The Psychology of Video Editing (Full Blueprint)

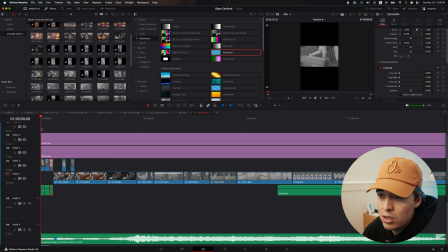28:45 So let's do one of him on the treadmill, one of him doing ropes, and then we'll do one of him reading scriptures.
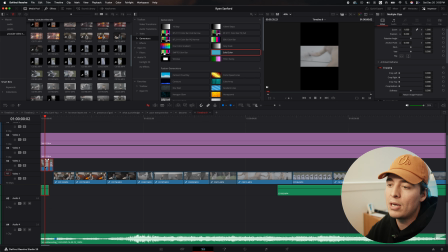29:00 Now the temple would be a decent thing for that, but I've already used the temple as a visual hook in another video. And again, those are the types of things you want to think about so you don't make the viewers think that you don't really care about your content and you're just trying to put stuff together. Because that's not what we do at Hive Studio. What we do is we create really, really good content that feels fresh every single time.
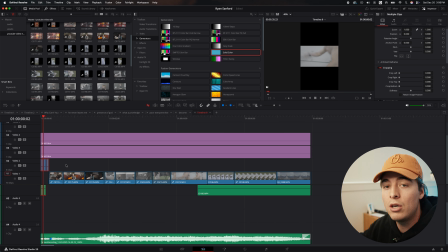29:19 And ultimately, the goal, the standard that we're trying to achieve is, would we post this on our feed, and is every single one of these videos worth $1,000 alone? And if it's not worth $1,000, then we have to keep trying to push the video a little bit until we feel like it's worth that.
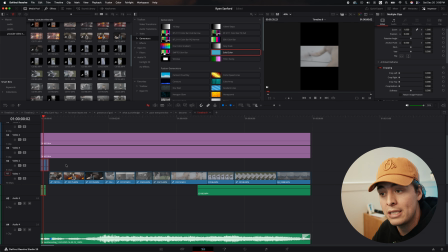29:37 Now, another way I like to think about it is, say we have like a brick and mortar, a place where all of us editors, videographers, the founders, say there's a place where all of us work. Now, the first thing you see when you walk in through the store is a big screen, and it's playing the content that you created on that screen.
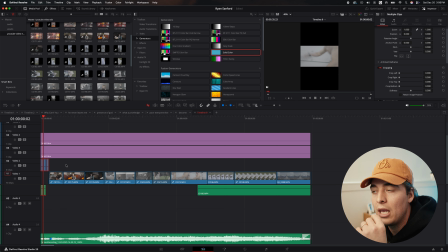29:55 Think about it that way, because if you know that every single time you walk into work, it's gonna have a video that you made, you're not gonna want to see work that you're not proud of. You're only gonna wanna see work that you are proud of. So try to think about it in that light. And of course, it is more energy, it is more effort, and there's no doubt about that.
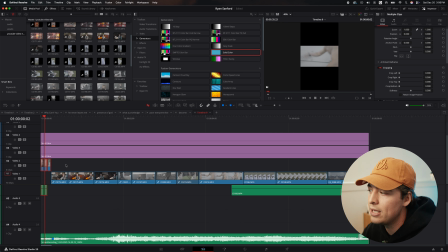30:11 But ultimately, this is what we wanted to do. And what a privilege it is that we have to have a little bit of pressure in the job that we once dreamed of having. And so now we have these few clips. I don't know how they look together, but I'm gonna assume that they, feel somewhat good.
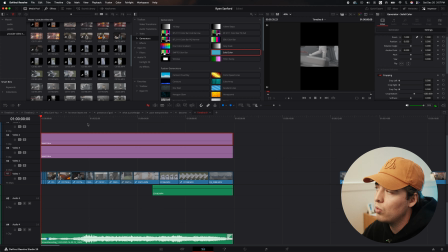30:30 So let's check it out. So you can see right there, you don't really see what's going on, but it kind of snaps you out of your scroll. There are a couple clips that just hit really hard, and then you wanna see what else is going on. So immediately you can tell this first clip, you don't really know what it is because it's so fast.
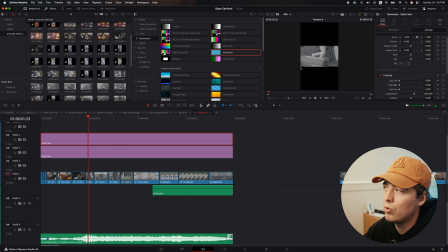30:52 But then once it hits here, you realize it's just a repeat of what these clips already were.
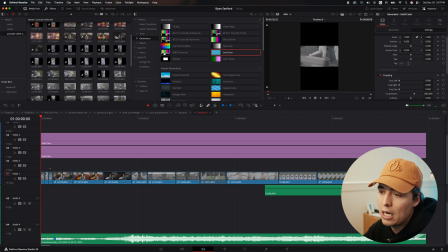30:56 So what I would do to solve that problem is I would highlight these and then I would hit flip.
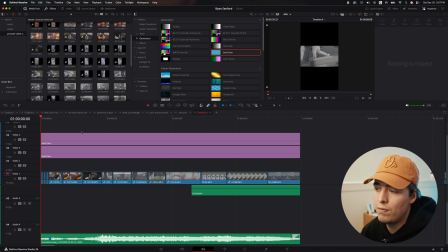31:01 And so now it's going the opposite direction. And it's something very simple, but your brain is not going to think that it's the same clip. Watch this.
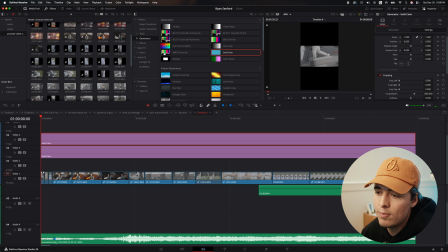31:10 It just doesn't feel like the same clip as it was. And something else you can do is you can just zoom in to kind of change that clip again. So let's try that.
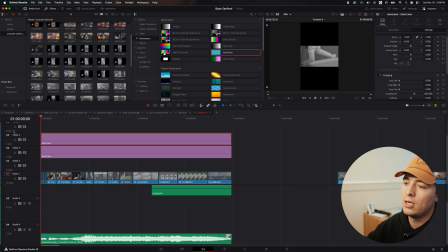31:29 Right? It feels so much better. So now here's the other thing. Of course, we need to color grade it still, but it still kind of feels a little bit boring, right?
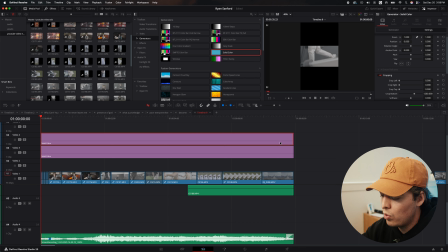31:38 Let's just go ahead and watch it through. I'm gonna mute it so I can talk over it. So you have the visual hook, which is cool, but then right here already, it's just like, I don't know, it's repetitive, it's kind of boring.
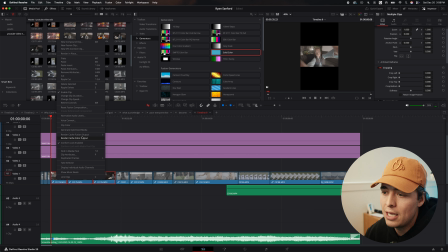31:48 So how can we spice that up? I would highlight all of these. If you right click and hit new compound clip, that will bring them all into one clip. So I'm just gonna name this intro.
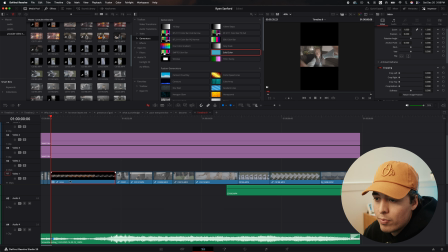32:01 You don't necessarily have to name it, but I do. And so in this clip, now all three of those clips are now put into one clip. And what you can do is you can create something called keyframes. Now, I don't know if you can do this on CapCut. I'm sure you can, or maybe they have some sort of zoom transition,
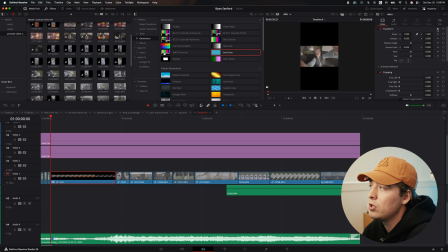32:19 but I like to have control over the keyframes because you can have control over how the video really, really looks and feels and flows. So I'm gonna hit this diamond, and this diamond is going to tell the video to start right there. And so we're gonna go to the end of this clip, and then we're going to use the position and zoom it in.
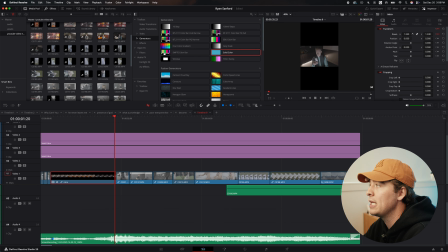32:38 And as you see, as I move this, it turned on that red diamond again, which means it activated the end part of that clip that we just made. So I'm gonna zoom it in just a little bit so it's not too aggressive. Now we're gonna play this through, and now you can see it zooming as it's changing clips, and everything else is still the same.